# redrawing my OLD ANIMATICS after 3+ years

Hey guys, what is up? It is me, Rosmo. And for this video, I will be checking my old animatics and I'll be redrawing them. Then I can see how much I've changed in my art style and how I make animatics. I mean, I don't make animatics anymore, but yeah, how I make animatics now.
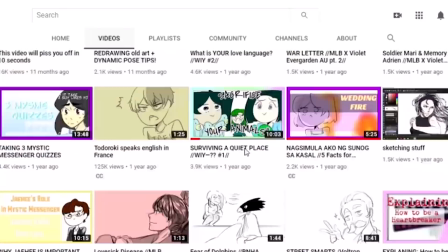[0:18]
So, I'm not sure where I should start. I feel like the fairest one should be at the beginning, at the really beginning.
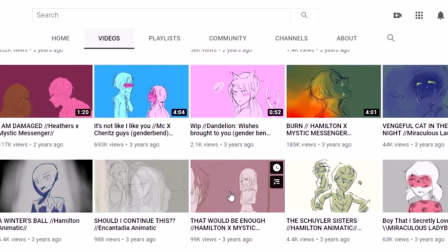[0:26]
Oh my gosh. This is really hard to choose. Okay, I'll just rewatch it. Oh my gosh. I'm scared. I'm so brave in reading my Wattpad stories, but when it comes to this, oh my gosh, it just hurts me to watch it.
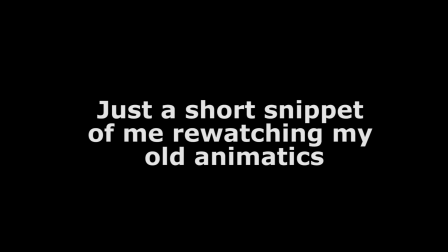[0:45]
Okay, let's try that would be enough first. All right. His voice would be so bad.
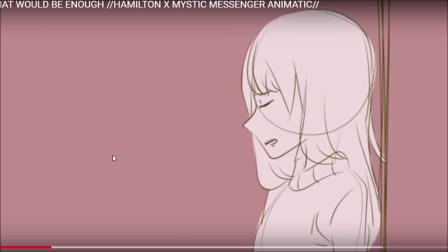[0:51] How long have you known?
Oh, the screens. I feel like I want to redo.
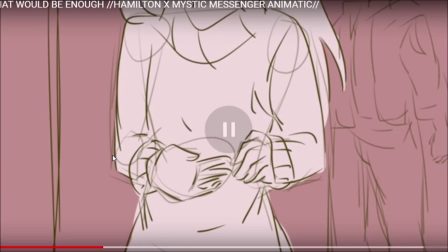[0:58]
Oh, this is so unfair. I feel like I want to redo this. Oh, by the way, I'm gonna redo 10 seconds of the video because just to avoid being copyrighted.
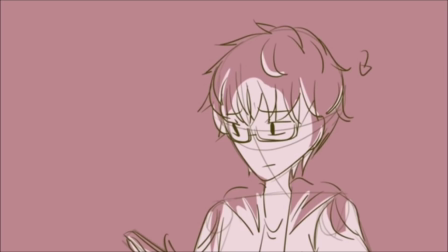[1:07]
That's actually pretty nice. It's adorable. No, I'm not crying.
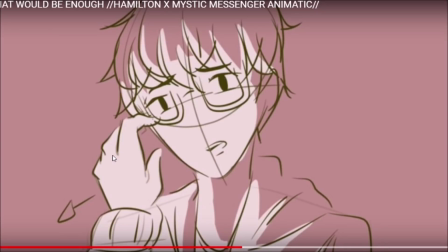[1:14]
Shut up. This is my animatics. This is so stupid. Why am I crying? No.
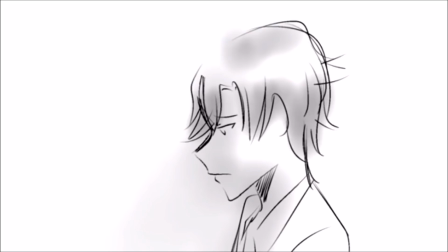[1:21]
Oh, that's nice. Oh my gosh. Oh my gosh, right.
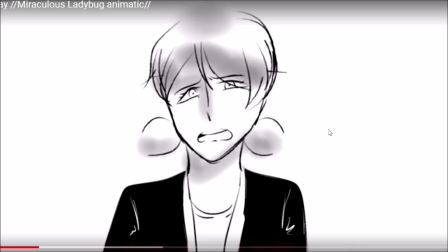[1:25]
I'm sorry. I just improved a lot since the last animatic. I mean, this picture is ugly, but damn.
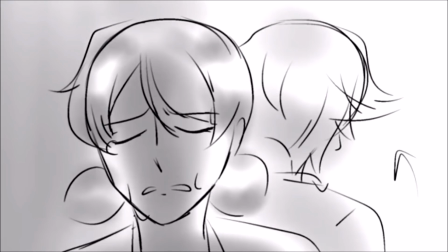[1:35]
Oh, that's nice. It's actually really nice. I don't know. I don't think I'll animate this one.
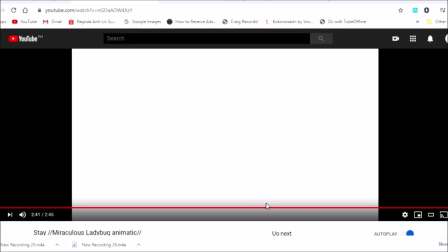[1:40]
Yeah, sure. Let's animate this one. Stay, and that would be enough.
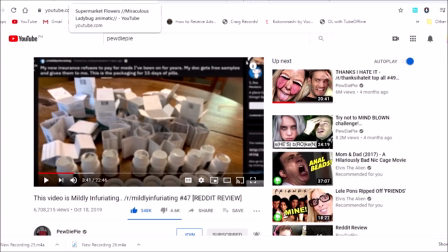[1:46]
So I will be working on it right now. And let's see how it goes.
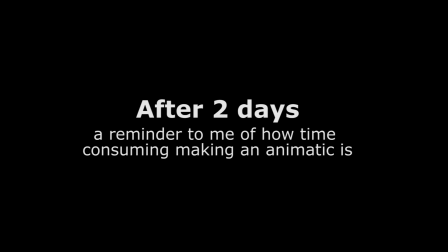[1:51]
I'm gonna do this recording with the towel on my head. It's so hard to move.
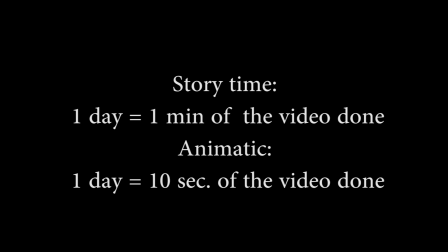[1:56]
My hair is so heavy. Maybe I'd get a haircut. I don't know. Okay, after a few days of redrawing it, I have come back. The way my mind works right now is very different from before, of course.
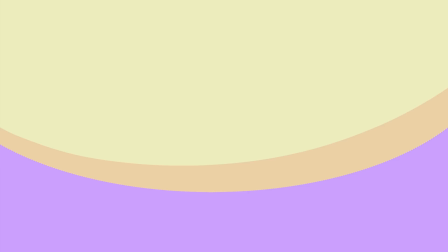[2:11]
Just a heads up. Okay, so, let me talk about the first video first. Mind you, I won't mindlessly trash on it. A 16-year-old girl decided to make animatics from an iPad using her finger.
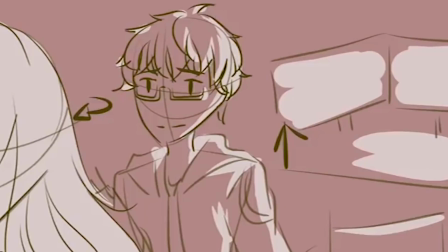[2:24]
I have to understand that. I like my idea of showing the PC screen because it will be important in the series or the animatics and this animatic.
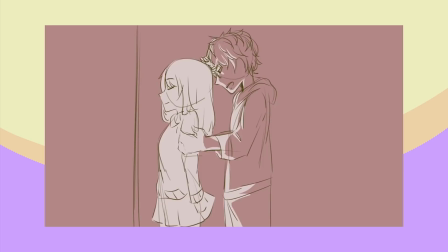[2:32]
Also because it answers the question, why the frick is the lighting like this in the whole animatic?
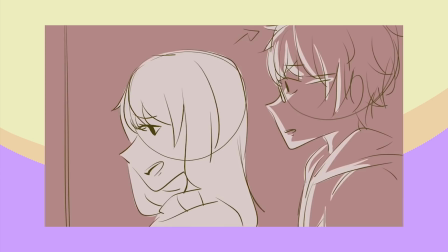[2:37]
Symbolizing that the girl is the light of the guy's perspective, but also it kind of looks nice instead of not having light. But it's all ruined because she ruined the consistency, but whatever. Sadly, I cannot show the process because making it is draining enough,
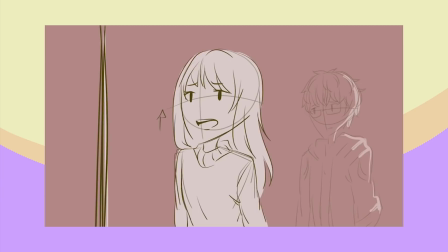[2:51]
but if I try to record it with my slow laptop, it's gonna lag and I won't be able to draw properly.
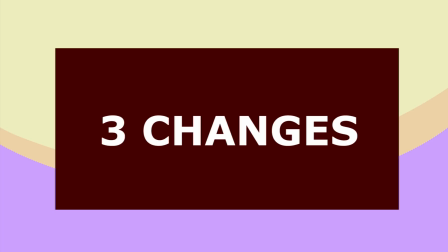[2:57]
Anyway, now I decided to change 3 things about this, not including the art style because that's a given.
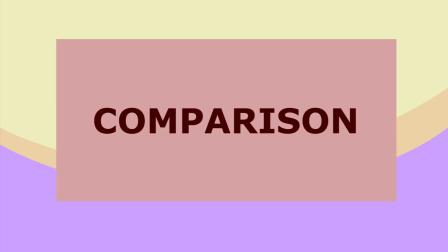[3:02]
I'll show you the first comparison.
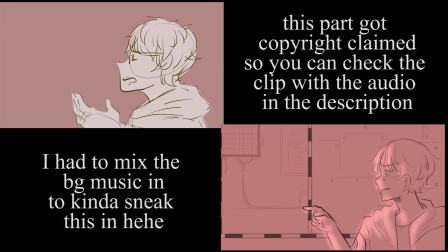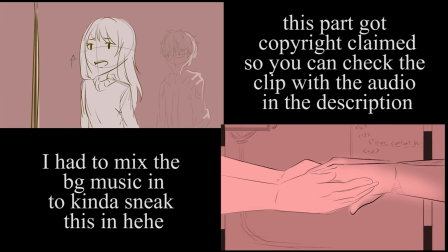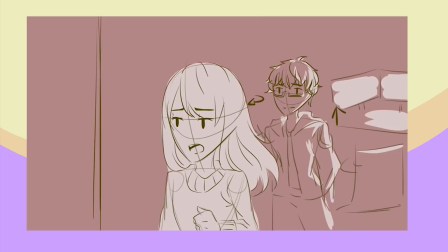[3:19]
So number 1, I placed backgrounds this time. I didn't know how to draw them before, but now I have no excuses.
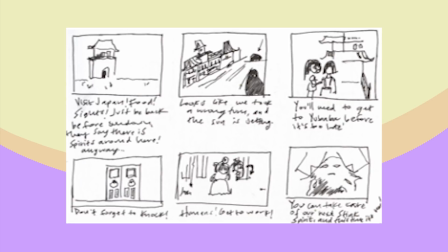[3:25]
Number 2, I put a little bit more movement in this. Sure, it's an animatic, a storyboard, but putting a little bit more to accompany the music and the voices,
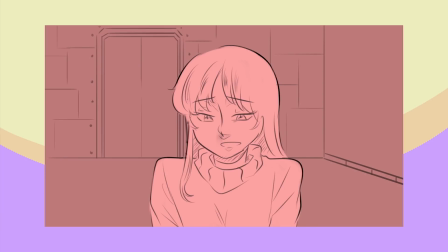[3:34]
it kind of helps the animatic seem lively, less stiff and flat, you know?
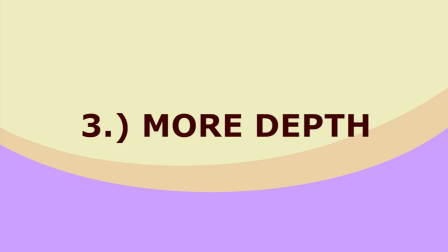[3:39]
And number 3, I put more depth. Depth? What do you mean?
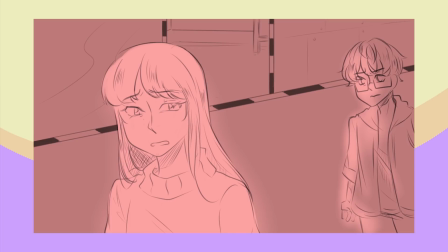[3:44]
I mean is that here, in this animatic, there's a little story, right?
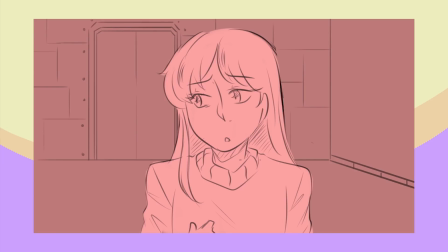[3:48]
But I sprinkled in the details so that if you think about it, well, think harder, you might spot it.
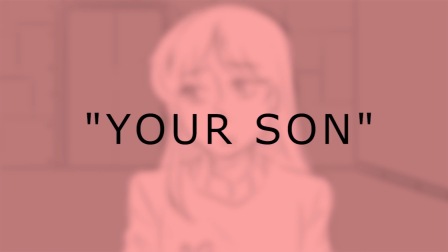[3:54]
Like how the girl looked up and on her right when she said, "your son." Which is on purpose, because looking up and right means that someone is lying.
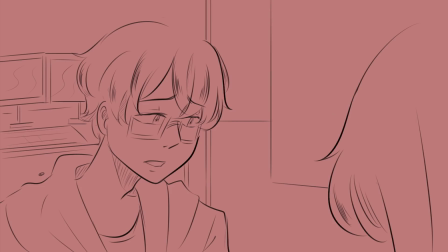[4:02]
So she's lying that it's his son. My crazy genius theorists, I know what I said about her not having a son anymore. I'll explain on Discord, if you ask. Links on Discord are in the description if you want to join.
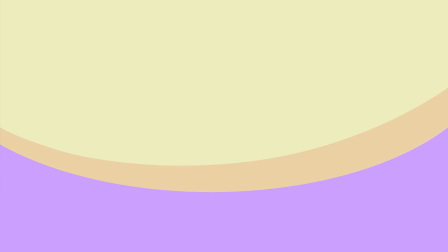[4:20]
It's down below. Next animatic is my stay animatic.
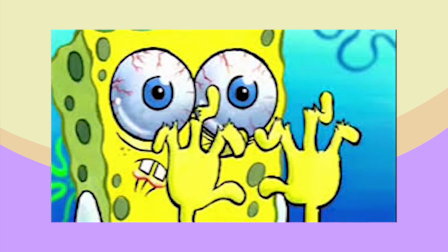[4:25]
Also done from the iPad with my finger. I've never used a stylus, okay? Never liked those things.
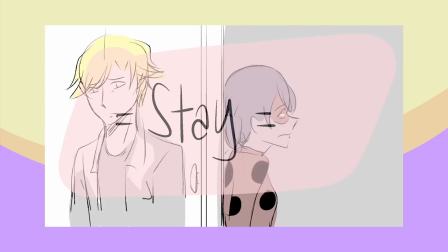[4:30]
The fake ones on the pens at least. I genuinely like my idea of this with the door.
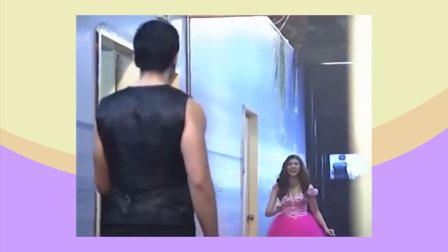[4:35]
Also, this was in the hype of the Aldub thing with the wall, so it came from somewhere deep inside of me that I liked.
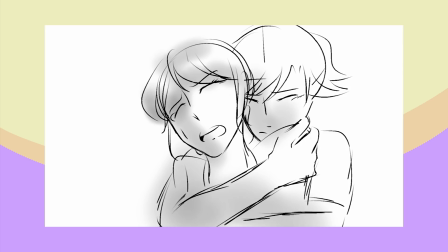[4:42]
Anyway, I wanted to change this specific part because if you listen, there's so much emotion and tension.
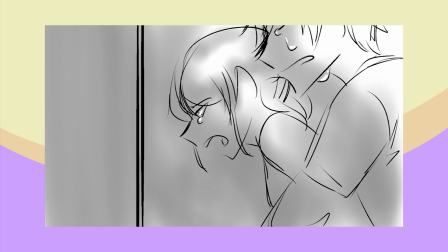[4:48]
But also because it really looks not PG in the old version.
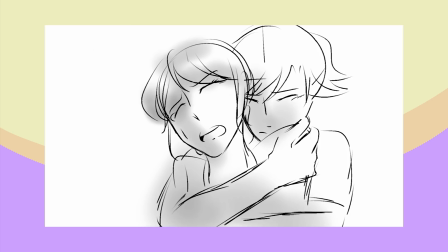[4:53]
It's supposed to be hugging, alright? So I have to make them look like they're hugging.
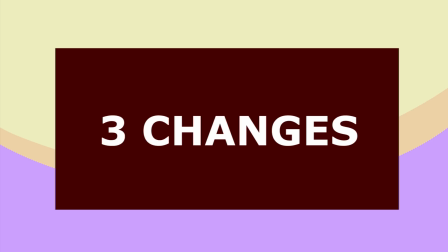[4:58]
3 things I wanted to change here, but first here's the comparison.
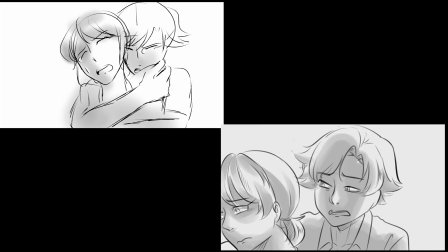[5:02] Stay where you are, safe and afraid.
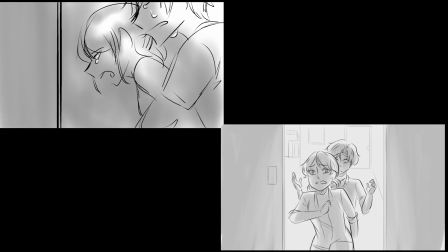[5:07] Try to move closer, you'll only get halfway.
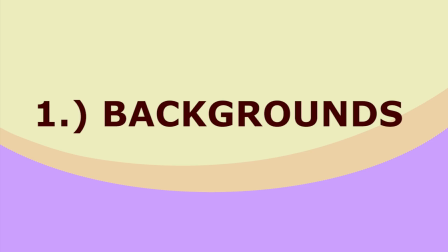[5:11] Pin down your heart.
Number 1 is, of course, again, the back.
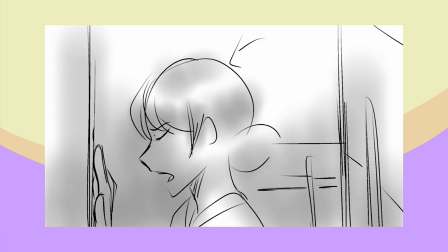[5:16]
I know there were backgrounds like the door and the closet thing that happened in the first one, but I also put a background where it shows where this is happening.
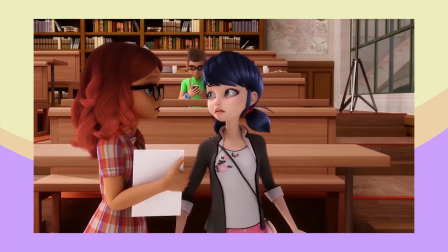[5:24]
If you watch the show, you could tell that it was from their school, showing by the balcony railings at the side, whatever.
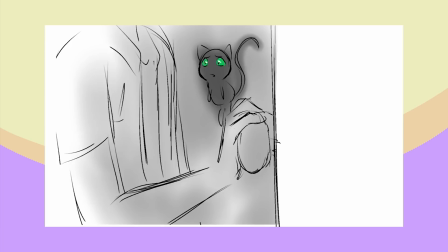[5:32]
Basically, all you need to know is that there's a closet and it's a place. Number 2 is that change in detail.
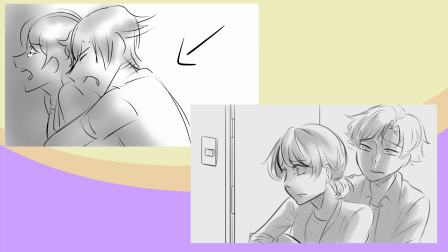[5:37]
Firstly, I removed the tears.
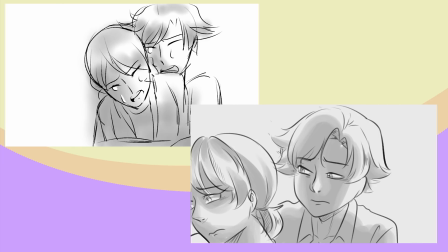[5:39]
Looking at the setting I set, it makes them look overly dramatic and makes the boy seem clingy and creepy, more than desperate and dejected.
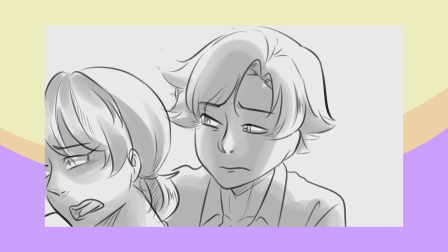[5:48]
So, boop. Tears go bye-bye. Which says a lot because almost all of the animatics I made had tears.
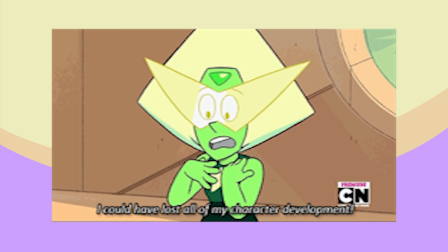[5:55]
So, character development. Oh, heck yeah!
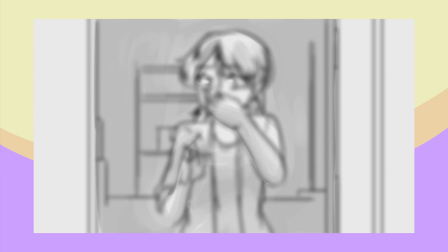[5:59]
Second was the fact that I made the guy's eyesight blurry because the story is he wants to see who the girl is.
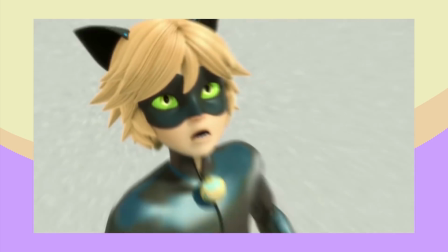[6:05]
Because the girl is a secret superhero and his partner. And he has a crush on her.
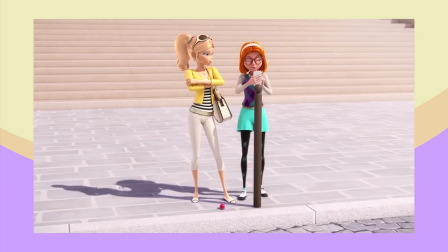[6:11]
Choo-choo-choo-choo, details, whatever.
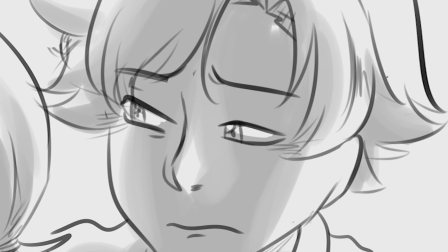[6:12]
And like, I got a lot of comments saying that Adrian, the guy, couldn't recognize the girl by her hair that she wore every day,
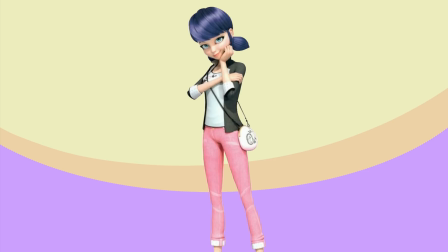[6:20]
or her clothes that she never changed out of, because they were classmates, so he had to see that every day.
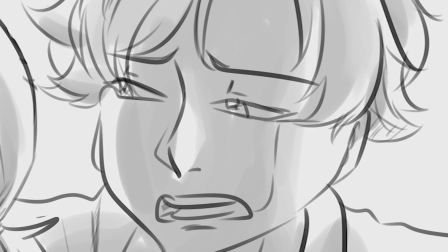[6:26]
Anyway, so there. I gave him really bad eyesight. Happy? Number 3, the movement and the positions.
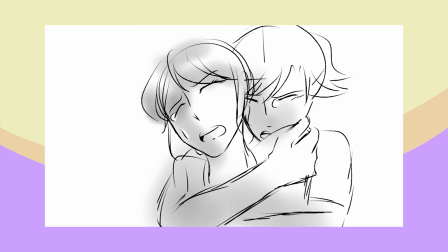[6:32]
Like, I can't even talk about the comments saying that this looks very weird and not hugging-like, so I decided to change it.
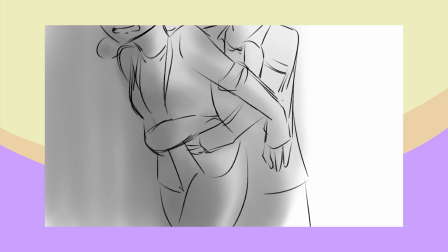[6:41]
Also, I didn't want Adrian to keep clinging on the girl even if she wanted to desperately run away from him.
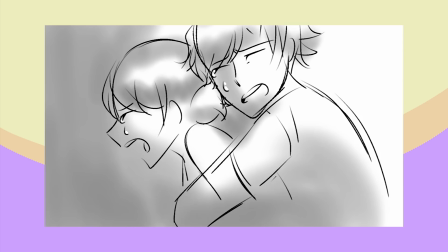[6:47]
It really looks creepy in this day and age, so I decided to like let him hug her, but then she breaks free.
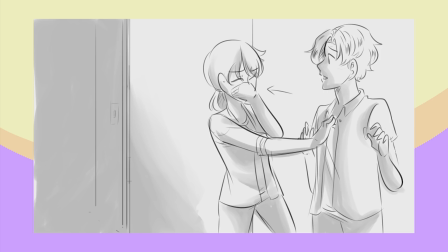[6:53]
The guy tries one more time until she breaks free again. Also, I want to add one last thing, so that's 4 things now.
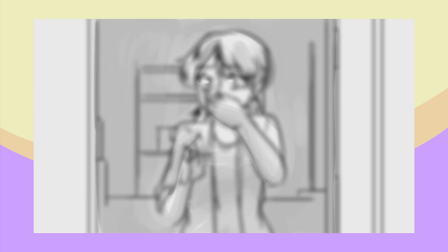[7:00]
The girl actually discovers the identity of the guy in this remake, if you haven't noticed, because it's blurry, but whatever.
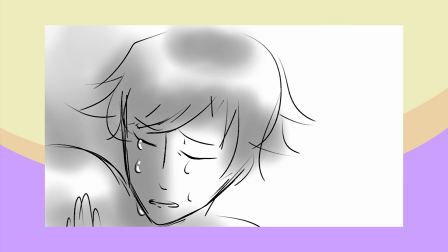[7:06]
Because the older one, the older version, both never knew who the other was,
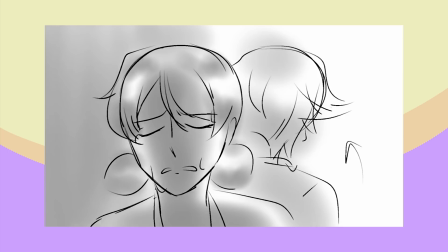[7:11]
which is kinda sad, and which is what I hated about the show now.
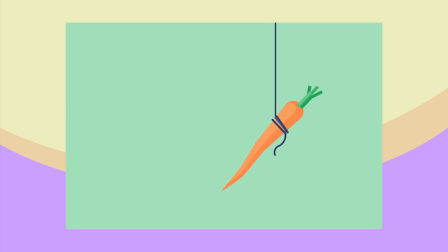[7:16]
Because it's like they're just dangling a carrot to your face, like they're giving, oh, look at this, is it happening? No, it's not. They do it almost every episode now. I'm sorry. We'll talk about that some other time.
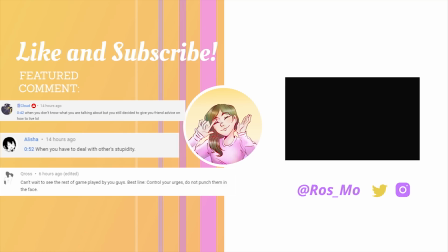[7:27]
So yeah, I hope you enjoyed this video. I actually like doing it. So if you want to see a remake of an old animatic that I made, you can leave it down in the comments. So yeah, I already said that. I already said that.